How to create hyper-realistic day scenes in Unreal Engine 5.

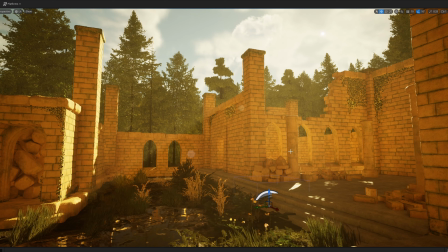0s
Hey guys, welcome to this tutorial video. Today I'm going to talk about how I created this daytime scene for this kind of like side environment piece I've been working on for quite some time. My name is Roche. I am the lead 3D artist here at Lucid Studios.
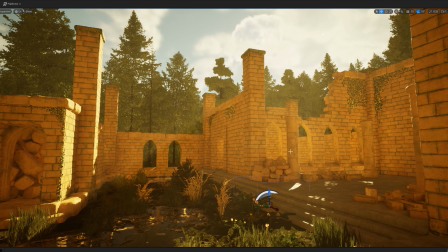16s
And this is going to be a quick tutorial where I'm going to show you how you can use Lumen to light up your scenes like this. And then there will be a second video that I'm posting on the same day where I'll be showing how you can make a night scene out of this.
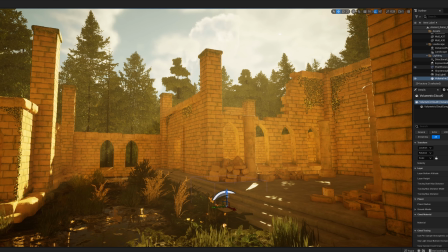28s
So without further ado, let's get started. What I'm going to do is I'm actually going to get rid of the settings that I have over here.
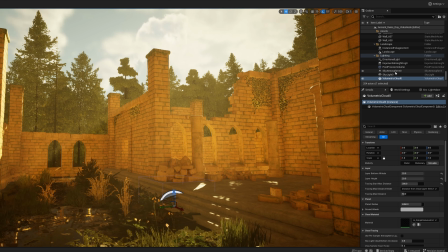35s
So directional lights, the exponential height fog, post-processing, sky and atmosphere, the skylight, and the volumetric cloud. I'm going to get rid of these and we're going to kind of take it, like kind of go through this from scratch so I can show you guys the process.
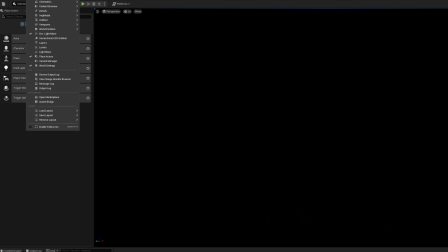50s
So when we get rid of these, you can just click on the Windows tab, click on Environment Light Mixer. I clicked on it already and I have it actually over here.
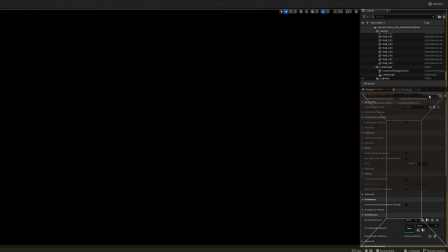59s
So when you click on it, it will show up. I like to just drag it over here just because I use it all the time, so might as well.
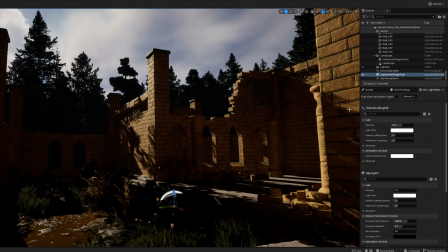66s
And you're just gonna create each of these assets. And create yourself a lighting folder to throw them in.
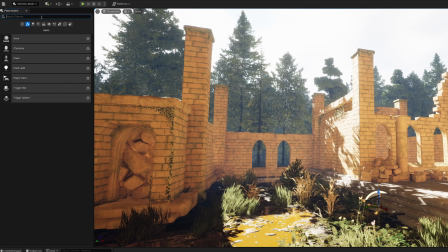75s
Then we're gonna search up in the Place Actors panel, we're gonna search Post-Process.
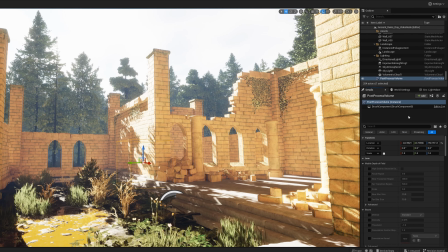81s
Bring that in, and when you bring in your post-process, I just like to center it and then drag that up into lighting.
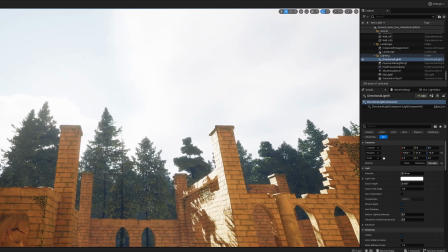88s
So the first thing we're going to do is we're going to work on directional light, and we're going to work our way down through all of these.
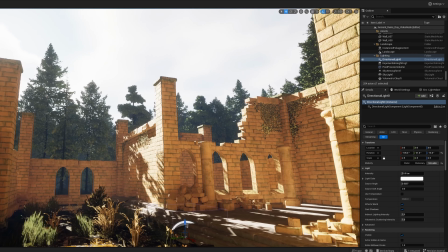95s
So we're going to decide where we want to place our light.
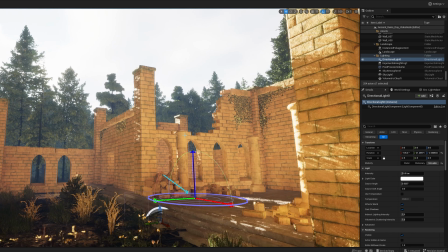99s
If you hold in Control and L, you can kind of move your light wherever you need to.
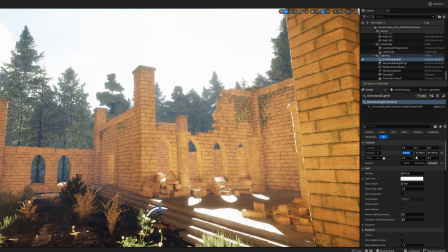105s
I'm pretty sure everyone knows this. But I already have some rotation settings here that I like, so I'm just gonna input this in.
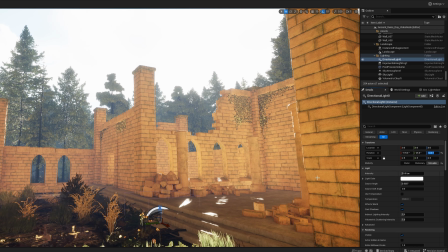115s
Okay, now Epic usually, when you bring in directional light, they usually make it 10, the intensity 10 for some reason, and that's usually way too much.
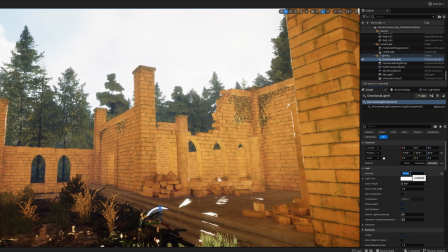125s
I don't like it, so I always like to bring this down. I'd recommend getting used to also bringing it down for yourselves as well.
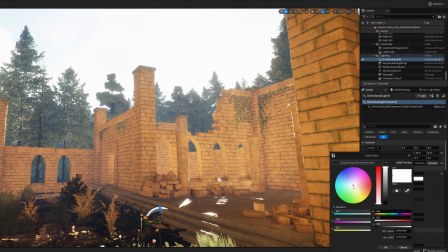134s
The light color, so for this scene, we're actually gonna make it a bit of a warmer tone. It's gonna have a lot of warm tones to it. It's gonna reflect off the surfaces as well, and the mist is gonna have this effect as well.
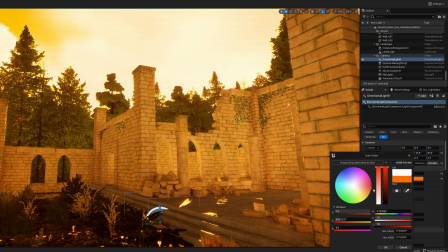146s
So don't go too hard, just a little bit, right?
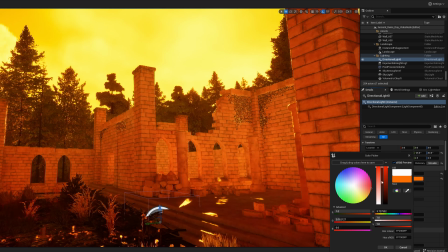150s
We don't wanna go all the way to red to give that tone, because then we're gonna get something like this.
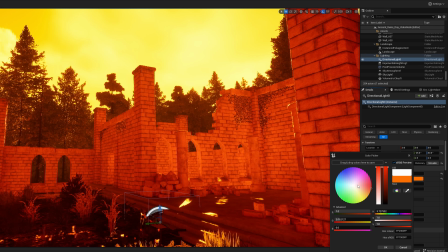156s
We're also gonna do some stuff in the post processor to give the effect that we want.
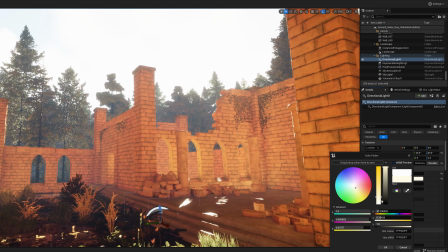160s
So just give it just a slight little hue, just something like that is fine.
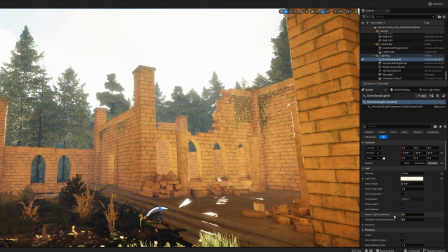166s
Then we're going to do our indirect lighting intensity and volumetric scattering intensity.
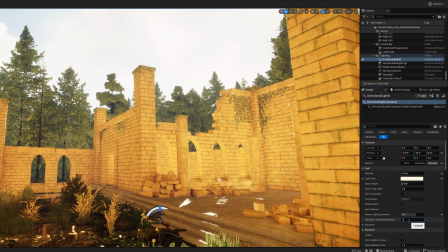172s
I like to keep this at 4. There's no reason why it needs to go more than that, because as you can see, it really affects majority of the scene.
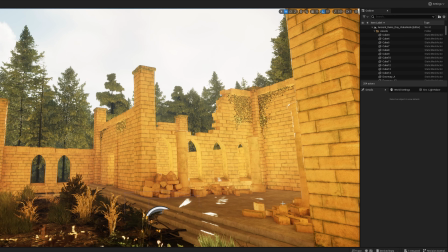179s
Indirect lighting is stuff that the light isn't touching directly, but kind of like it's second bounces. When the rays bounce initially and then they bounce again, it's the second bounces that you see in your scenes. And that's it. That's all we need to do for the directional light. Now we're going to move on to the exponential height fog.
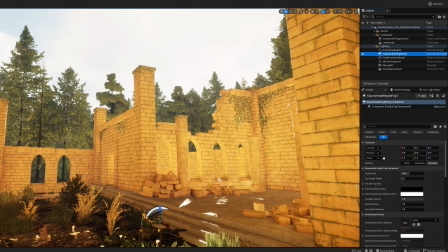197s
And the exponential height fog is what's going to give the scene its pop. It's really going to make a lot of the lighting stand out. So for fog density, you can increase this if you want to. I don't really see a need to. I actually kind of like where it's at.
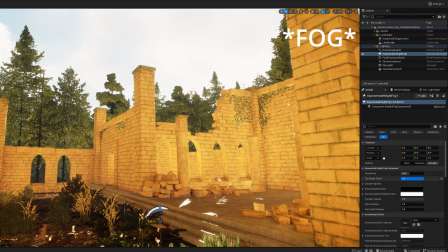213s
But the fog height fall off I am going to change, just because I'm not super happy with where it's at. So we're going to make it 0.95.
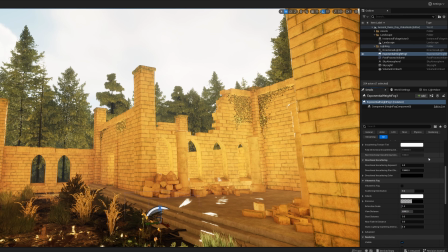224s
And then you're going to scroll down and you're going to check this box here called volumetric fog. This is what's going to make you actually see those nice God rays. If you've ever seen God rays in video games, this is what gives those really nice effects.